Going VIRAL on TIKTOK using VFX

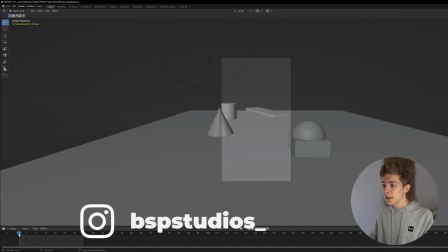So I started with this preset that I made in the beginning, where I just have a 3D camera that follows my movement, and I just made this very simple 3D setup, and then I just duplicated the project file every time I made a new environment and worked up from there.
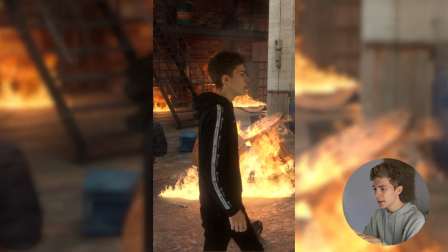So this, for example, is the factory scene with the fire inside. It's my favorite scene, so I put it in the first place in the video.
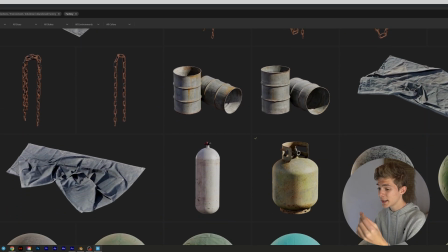And I downloaded all the assets that I need from Bridge,
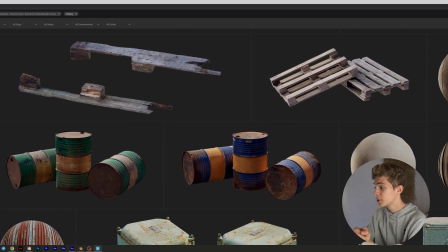as they have a lot of high quality photo scanned assets that I could just download and import into Blender, all for free.
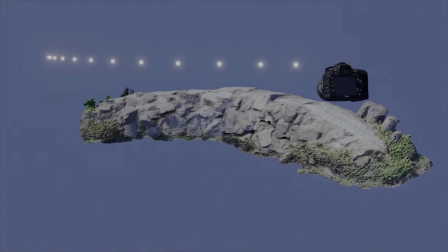And photo scan basically means that they took a real object and took a bunch of pictures from it from
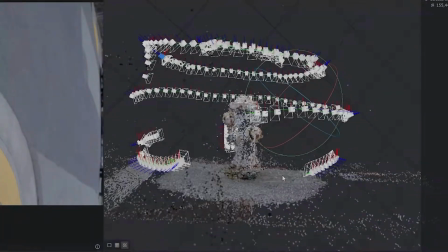different directions and then later merged it together on the computer into one 3D object.
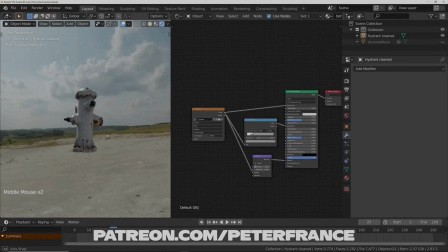And like this, the models really have a lot of details that you would often forget if you would create the model entirely on the computer. and this really helps to make the scene a lot more realistic. So I just downloaded all the assets I need from QuickSilbridge and then just put them together in a 3D scene, just like playing with Legos. When I was finished, I rendered the scene and imported it into After Effects.
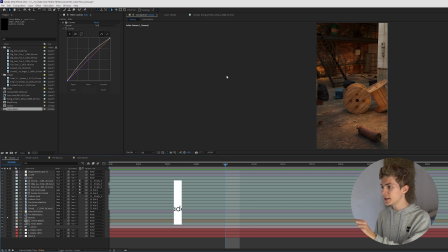And like you can see, I already placed some 3D lights in the scene so that the fire, which I'm going to add in the next step, looks a lot more realistic.
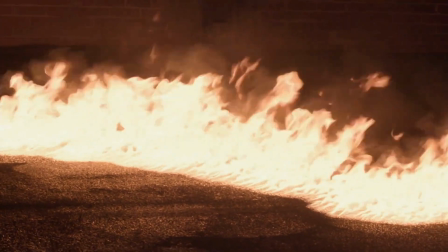For the fire, I just used real fire,
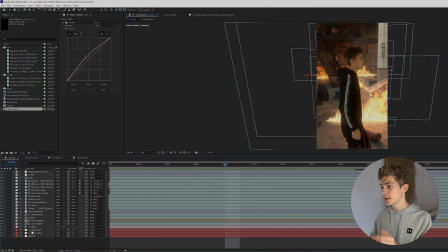real smoke and real embers from Action VFX and just dragged them in the scene and added some glow and heat distortion, which is the distortion that you see if you shoot with a camera through the fire. Now I just put myself on top of it, match the colors, and that's it. So every environment took me a couple of days to make, but with the time I got a lot faster in creating environments, so that the last environment only took me 1 day to complete.
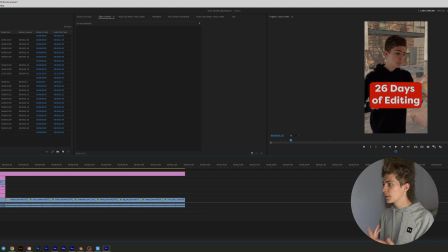So on the last day I still edited the video and added this making of effect so that you can see that all of the environments are actually created on the computer.
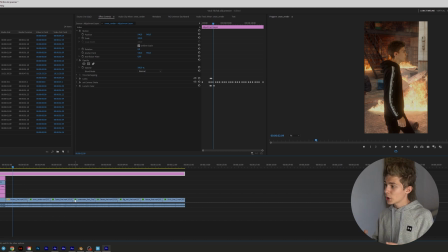And then I just added them together, added some camera shake, some more color corrections, and then I was finished. Now let's go ahead and upload this TikTok. Alright, it's time to upload the TikTok. It's currently Saturday 11 AM and I looked it up and this seemed to be one of the best times to upload your TikTok. So I'm just gonna start now. I'm still going to upload it to YouTube Shorts and Instagram Reels and then we see how it turned out. 38 days later and the results are in. I decided to give it some time and see if it picked up any traction.
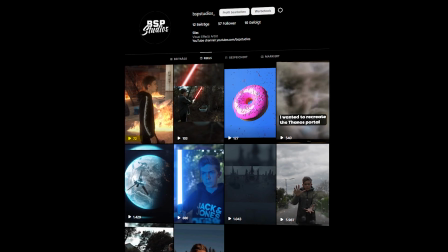So let's get into the numbers. On Instagram my video only got 72 views, which isn't exactly what I call viral, but at least my friends saw it.
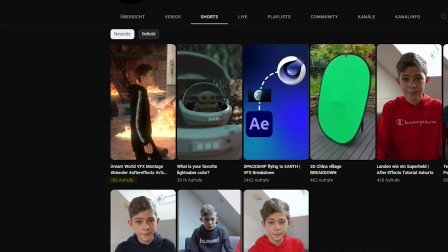On YouTube it did better with 780 views, but still not viral. And this brings us to TikTok, where I posted 2 versions of the video, which combined got 17,600 views. Yeah, that's not exactly viral, so in terms of that I failed. But it did get over 1000 likes and 84 comments, which were quite funny, as a lot of people joked about how it took me 1 month to make a 12-second video. I mean, I could have made it a lot faster if I used Unreal Engine and made one giant scene, but I wanted to learn Blender and also don't really like the look of Unreal Engine. Anyway, let me know in the comment section what you would have done differently, and then you can move on with this video, as I literally made a short film where I fight Darth Vader.